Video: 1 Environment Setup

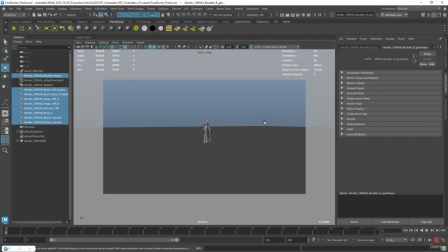[4:03]
In this case, for the first photo, for the first element that I want to create, I actually want it to be a establishing shot.
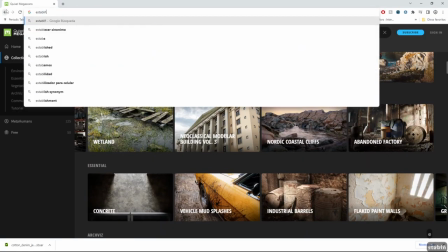[4:10]
And the concept of establishing shot is any kind of shot that establishes a scene.
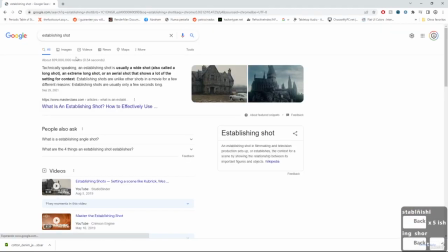[4:16]
So establishing shot. It's again very common, and it's usually a wide shot.
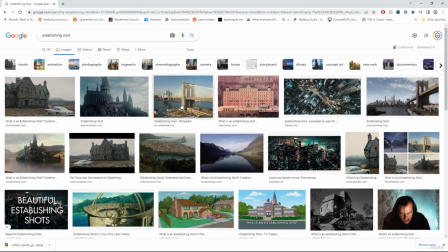[4:21]
You're gonna see a lot of the environment. There can be characters that there's no problem, but it should allow you to understand where you are.
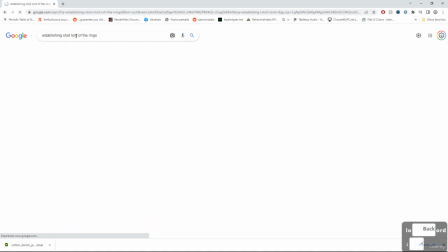[4:28]
One of the best ones I remember are the ones from Lord of the Rings. I love Lord of the Rings, one of my favorite movies, and this kind of shots are very common, right?
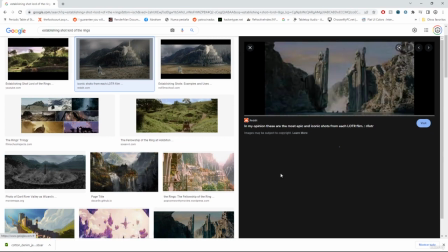[4:36]
Like you have your character, he's looking towards a direction, he's gonna travel somewhere, and you just absorb the whole element.
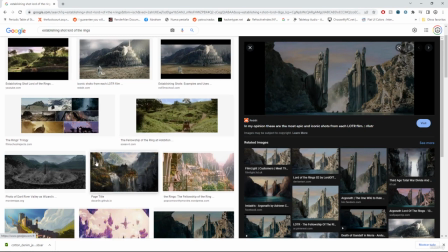[4:44]
And I love the establishing shots.
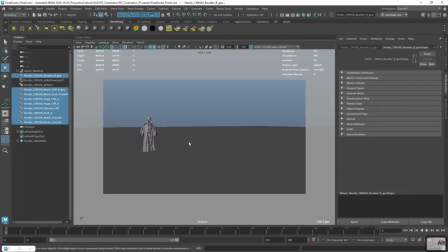[4:46]
So this is what we're gonna start with, and I want to start with establishing shot where my character is on the I think midground would be fine. So I'm gonna start right here. I'm gonna grab this group, and I actually group everything so that we can rotate him a little bit like easier.
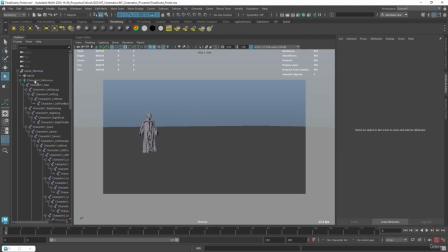[4:59]
There's a double transform though, so I think we actually need to grab the reference because that's the skeleton. We're just gonna rotate this guy. I mean, we don't even have to do that.
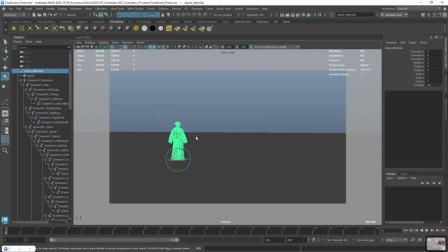[5:13]
We can just rotate the camera the other way, right? So we're gonna go with the character right about here. This is gonna be my shot. If I go back to the camera, now I need to decide the focal length.
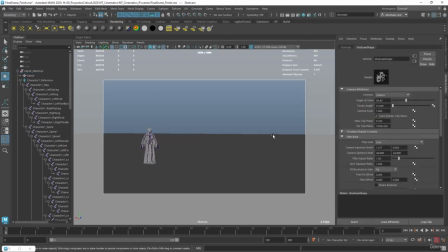[5:22]
And as we mentioned, for establishing shots, one of the important things is you want to capture as much as possible. So I'm gonna try to go with a low focal length, something like a 24. And as you can see, that immediately changes how it looks. Now the character's on the floor. Right now, it doesn't really seem like it. There's a little bit of a perspective issue, or it's not.
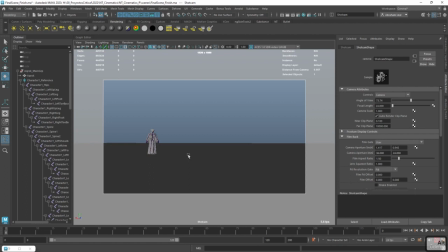[5:38]
We can't really appreciate it as much. But he is on the floor. So where do we want him to be? Up here, in the middle, or down here, right? Like all of those are the questions that we should ask ourselves. So usually it's down here. It's usually in a sort of position where it works like this. And now that we have this, we can start working on placing all of the different stones.
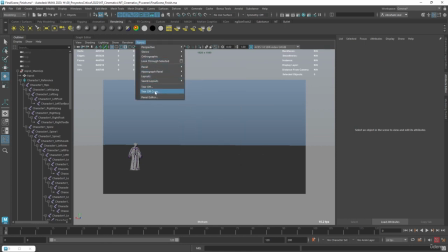[5:58]
So I'm going to go panels. I'm going to say tier of copy to have a copy of the composition right here.
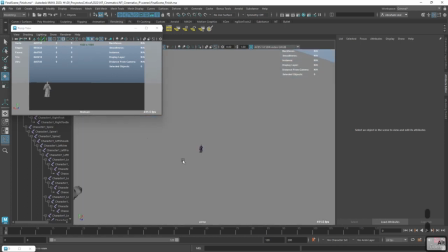[6:03]
And I'm going to go to my perspective view.
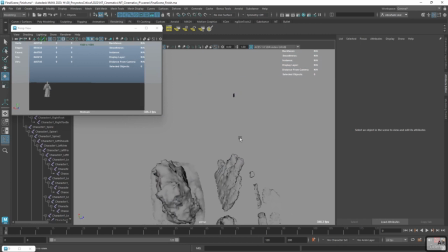[6:05]
Now, as you can see, when I move out, since this is going to be a really, really big scene, and it's part of what we're going to do to make this looks as nice as possible, since this is going to be a big scene, we definitely need to play around with something called the clip planes.
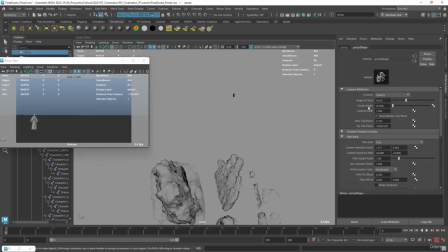[6:18]
We haven't actually touched this once, but if you click this thing right here, underneath the focal length, we have this thing called the clip planes, and that's the plane where it's like a distance where the camera stops rendering things.
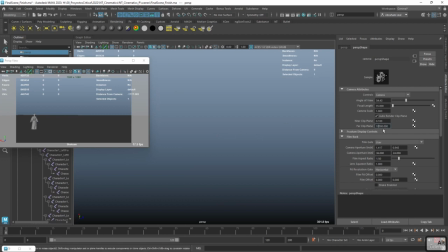[6:28]
So if we go really far away, you can see things disappear, but if you just add 1, 0 right here, we're going to see them again.
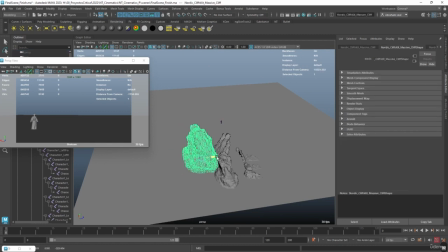[6:33]
So usually something like this should work. I'm going to start with the big cliff right here, and I'm going to position it on the background.
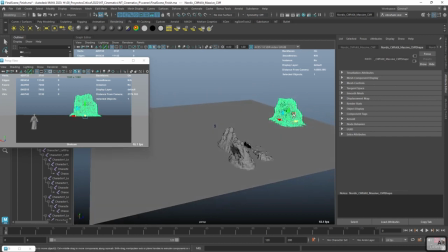[6:40]
So this guy's going to be like, I would say right about there. Something like that looks interesting.
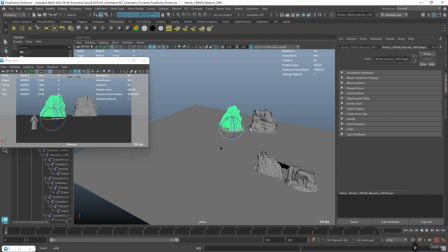[6:44]
And then we can just duplicate this guy, rotate it around, and we can even play around with the scales and stuff. Now, when we see this thing right here, we need to think about the composition. And again, we can go for a symmetrical composition, we can go for a rule of thirds, we can go for this Fibonacci, like golden ratio sequence.
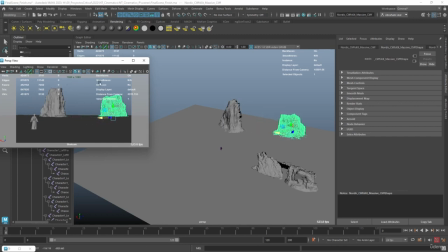[7:01]
I'm going to go for like a golden ratio. So I'm going to start here with the character, and we're going to spiral, and the main point of the composition is going to be right here. So I'm going to play around with the position of this cliffs, so that it looks like this is the point or the place where I want my character to go. Now let's move some of this back.
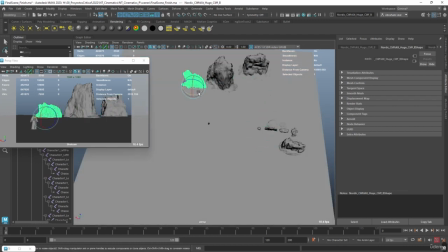[7:20]
Now here's another thing.
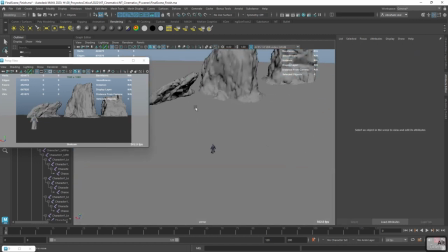[7:22]
You should always try and use the assets that you have in a way or in such a way to point the characters towards where you want them to be.
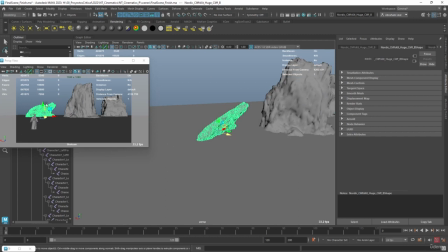[7:31]
So for instance, this stone right here that has this very obvious direction pointing towards this side, this is the kind of stuff that I would probably want to have right here. There's another rule that we're going to be taking a lot of care about, and that is called the tangents.
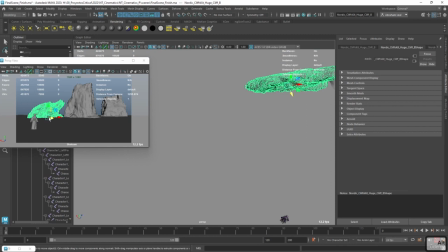[7:46]
You don't want to have an object that's in front of another object, such as this one, connect on a point here on the composition, because this point right there that's connecting, that's going to make the composition feel flatter.
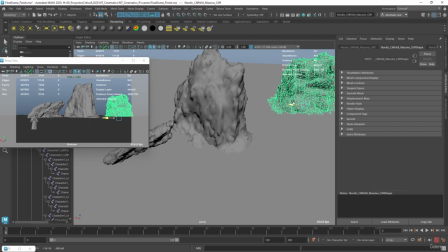[7:57]
So if we want to do like weird stuff, like in this case, I'm fine with this or like door right here,
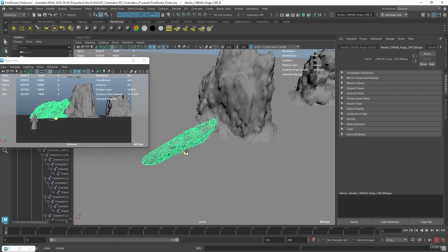[8:03]
but this one right here, I definitely want to just like push this forward and have it overlap.